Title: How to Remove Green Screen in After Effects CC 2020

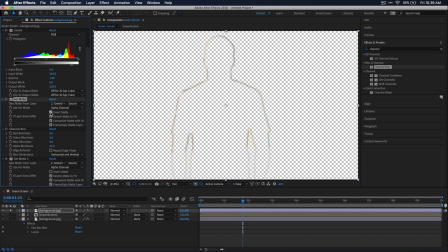(8:15)
And what you'll see here is now it's just an outline, which is exactly what we want, so we can overlay it on top of our green screen footage to blend in the edges and make it feel that the lighting from the room is hitting the edge of our subject. I'm going to go up to our fast blur effect up here and just raise it up quite a bit so that we don't have any more detail in our edge blur here.
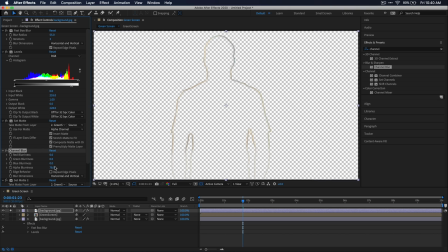(8:34)
Then I'm also going to raise this alpha blurriness under channel blur a little bit as well. Now let's unsolo the layer and see what we have.
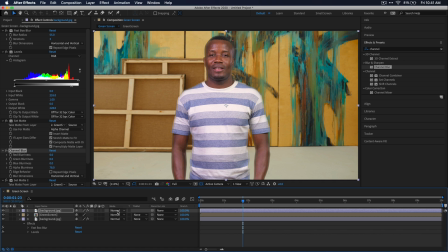(8:41)
Now to sell this even more, I'm just going to go over to this blend mode over here and turn it to screen. And then we can also press T on our keyboard with this layer selected and adjust the opacity to kind of blend it in and make it look like it's not just glowing. And now when I disable it and re-enable it, you can actually see how much it's doing to help blend this entire green screen composite together.
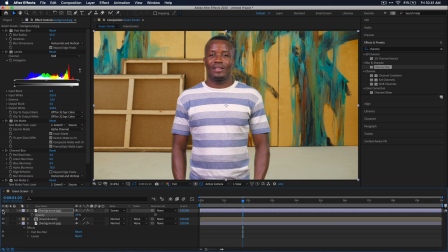(9:00)
So that's one of the best techniques you can do to really help sell your green screen composite. So I'd really recommend taking the time to do that if you do have the time. Anyways, guys, that's all for this video.
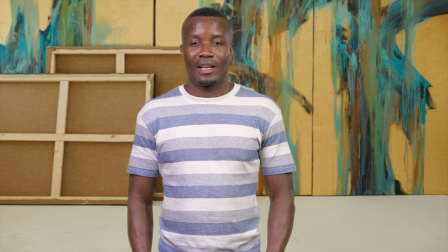(9:10)
That's how you achieve a super clean green screen effect in After Effects. I hope this video helped you, and if it did, please remember to leave a like.
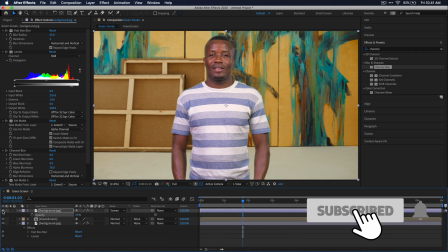(9:17)
And don't forget to comment, subscribe, and hit that bell icon so you don't miss more videos like this. I hope you have a great rest of your day. And until next time, guys, peace out.